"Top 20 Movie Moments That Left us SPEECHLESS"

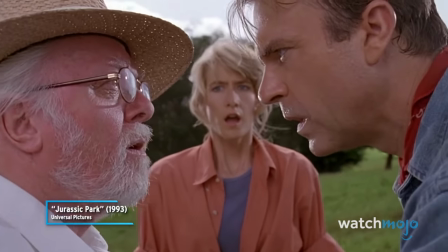(0:00) You said you've got a T-Rex? Uh-huh. Say again? We have a T-Rex.
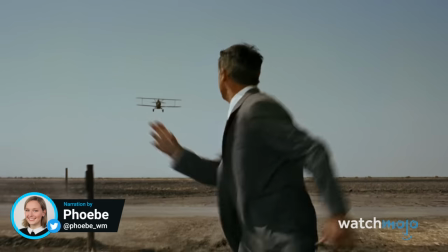(0:06)
Welcome to WatchMojo, and today we're counting down our picks for the most profound,
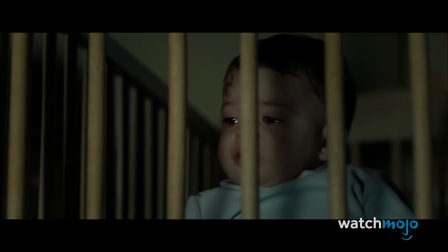(0:11)
intense, or visually striking movie moments that we needed time to recover from.
You've kept him alive so that he can die at the proper moment.
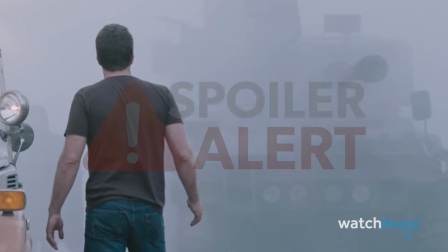(0:20)
FYI, there are some spoilers on this list, and we're not including animated movies.
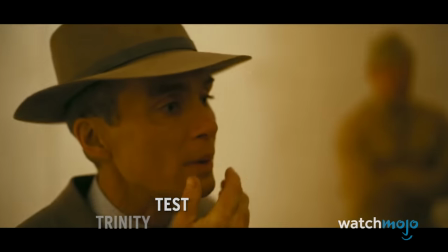(0:26)
Number 20. Trinity Test. Oppenheimer.
Are we saying there's a chance that when we push that button, we destroy the world?
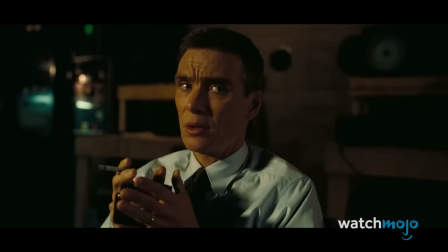(0:35) Chances are near zero.
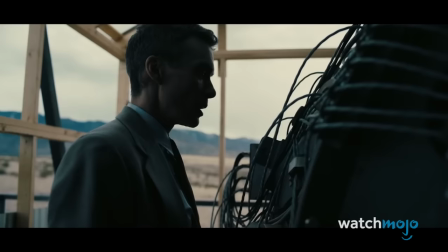(0:37)
Before the Trinity Test, we're treated to bracing montages and rapid-fire snippets of preparations and safety precautions. The entire movie has been leading up to this. The urgency is clear.
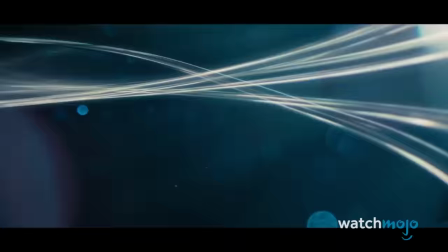(0:50)
It's time to see if Dr. Oppenheimer's theories will become reality.
The Trinity test and the revelation of the first atomic explosion to the world was one of the most important moments in the 20th century.
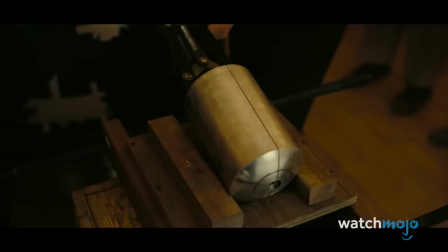(1:02)
Upon detonation, the movie slows to a crawl.
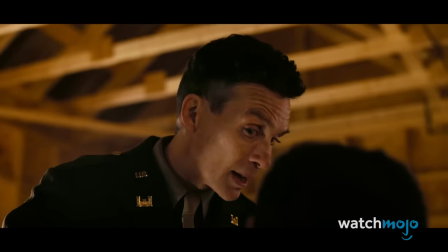(1:05)
Where we might expect crashes, booms, and bangs, silence fills the previously busy and frenetic soundtrack.
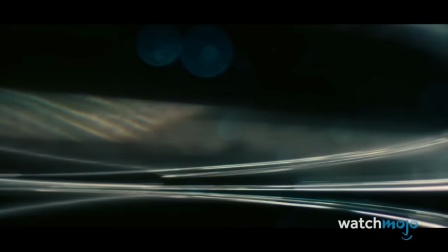(1:13)
We're only left with the intense and oppressive light of the first nuclear detonation in all its destructive and seemingly never-ending clouds of fire.
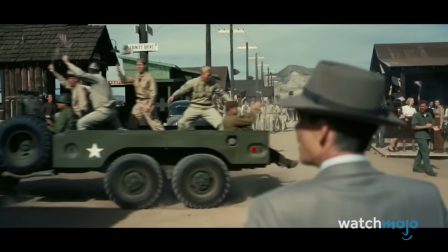(1:21)
It dawns on Oppenheimer, and us, that he's opened Pandora's box.
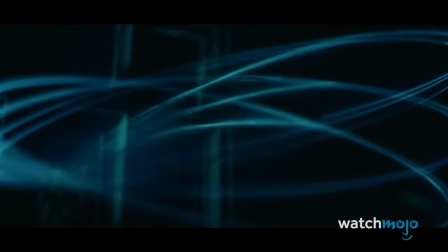(1:27)
We're still living with the consequences nearly a century later.
What was really interesting was going back and trying to understand what these guys were thinking and the terrible decisions that were placed in front of them.
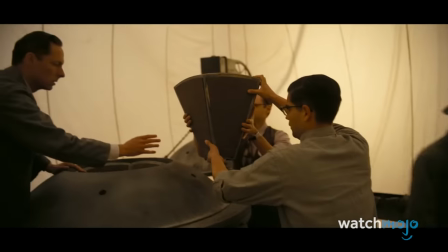(1:37) I don't know if we can be trusted with such a weapon, but I know the Nazis can.
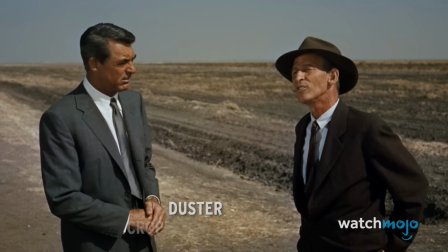(1:42)
Number 19.
The Crop Duster, North by Northwest That's funny, but that plane's dusting crops where there ain't no crops.
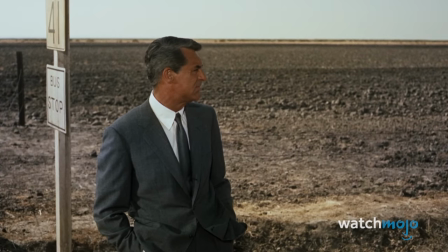(1:50)
In this classic scene from suspense maestro Alfred Hitchcock,
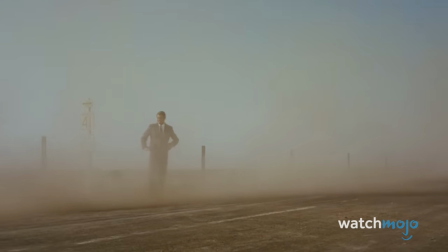(1:55)
Cary Grant plays an innocent man on the run who ends up stranded on a country road.
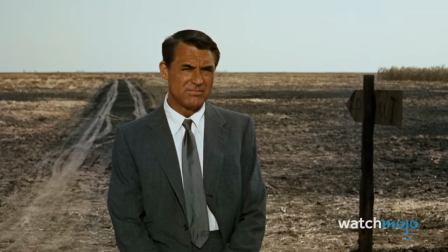(2:00)
He catches sight of a crop duster in a distant field. That's not really out of the ordinary, but isn't it coming just a little bit too close?
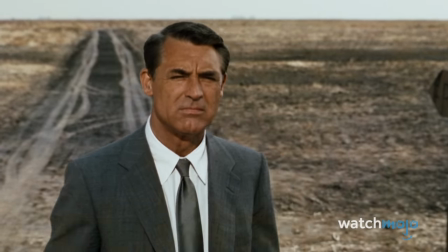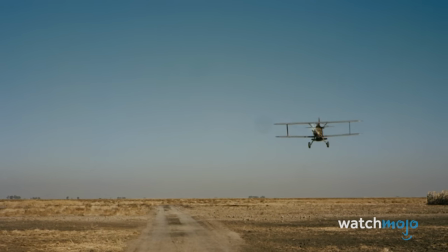(2:15)
The constant shots of the plane heading right for the camera is such an effective and efficient way to put us right there in the scene.
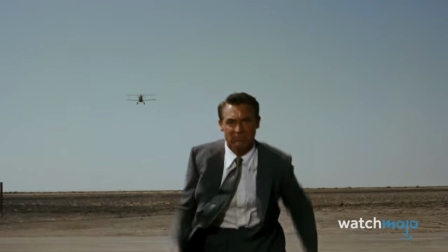(2:23)
We may know it's not real, but it's hard to shut off that part of our brain that gets antsy when something big and threatening is coming right for us.
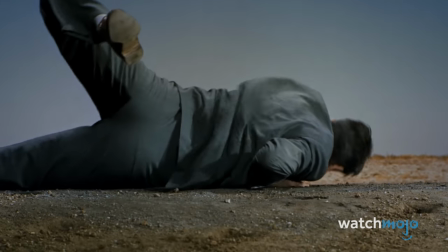(2:31)
What's even more amazing is the scene is mostly without music of any kind. Number 18.
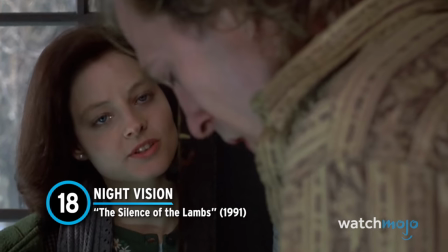(2:37)
Night Vision. The Silence of the Lambs.
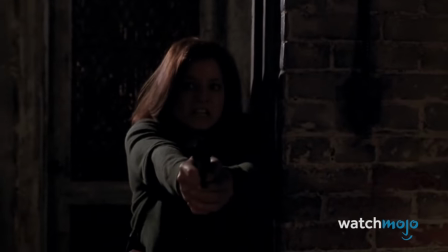(2:40)
From the moment we realize FBI trainee Clarice Starling has stumbled upon the layer of serial killer Buffalo Bill,
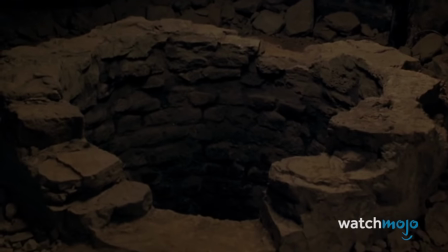(2:48)
our blood pressure is out of whack for the rest of the movie.
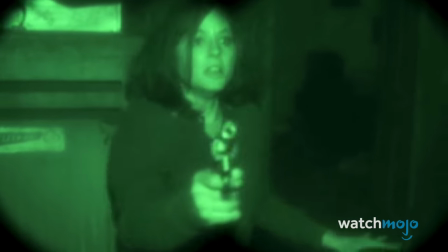(2:51)
Pursuing him into his basement of terrors, Clarice is suddenly thrown into darkness we
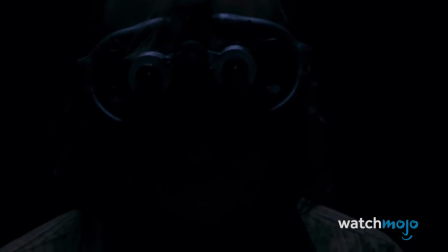(3:03)
assume the killer's pov as he stalks her through the eerie green haze of his night vision goggles our agent might just be outmatched as she reaches
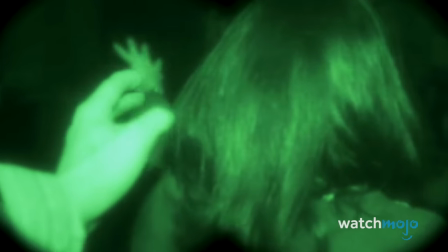(3:12)
out in the dark for her attacker who could strike at any moment the villain is totally in control and it's a terrifying position to be in the
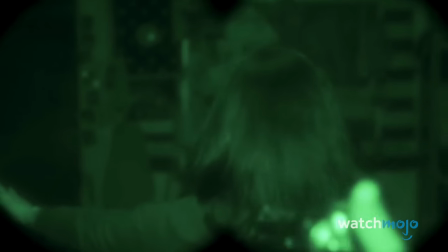(3:20)
entire scene is a master class in suspense number
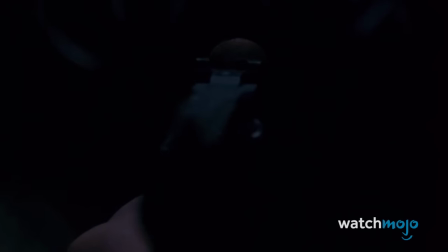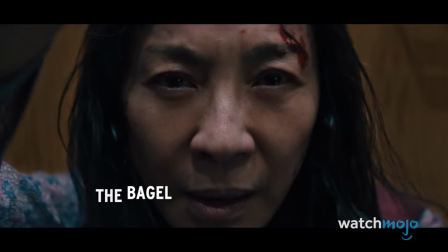(3:32)
17 the bagel everything everywhere all at once.
I got bored one day when I put everything on a bagel.
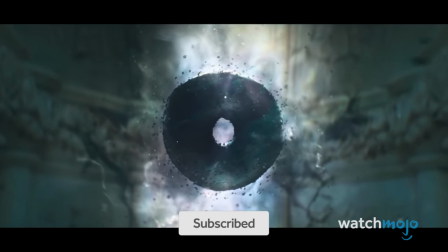(3:40)
It may be about big, complicated things like the multiverse,
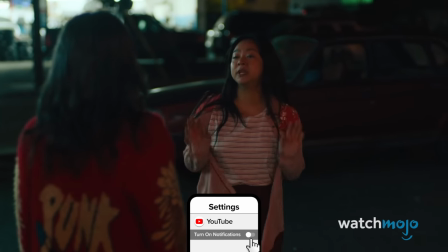(3:44)
but this new classic is also stunningly grounded in the most universal of human experiences.
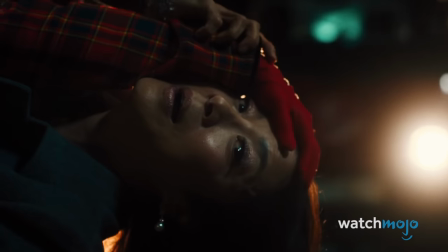(3:50)
Despite all the noise of other universes, what it's really about is a woman saving her daughter from her own despair.
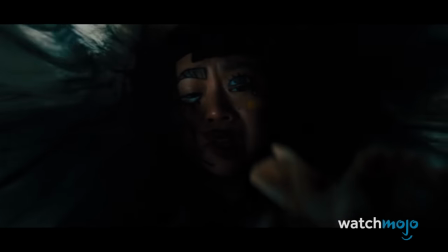(3:57)
The bagel is where we finally find peace Rather than fight her as she has done the entire movie,
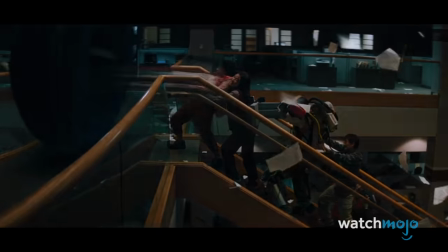(4:03)
in the climax, Evelyn and her family save Joy from the swirling void of the bagel.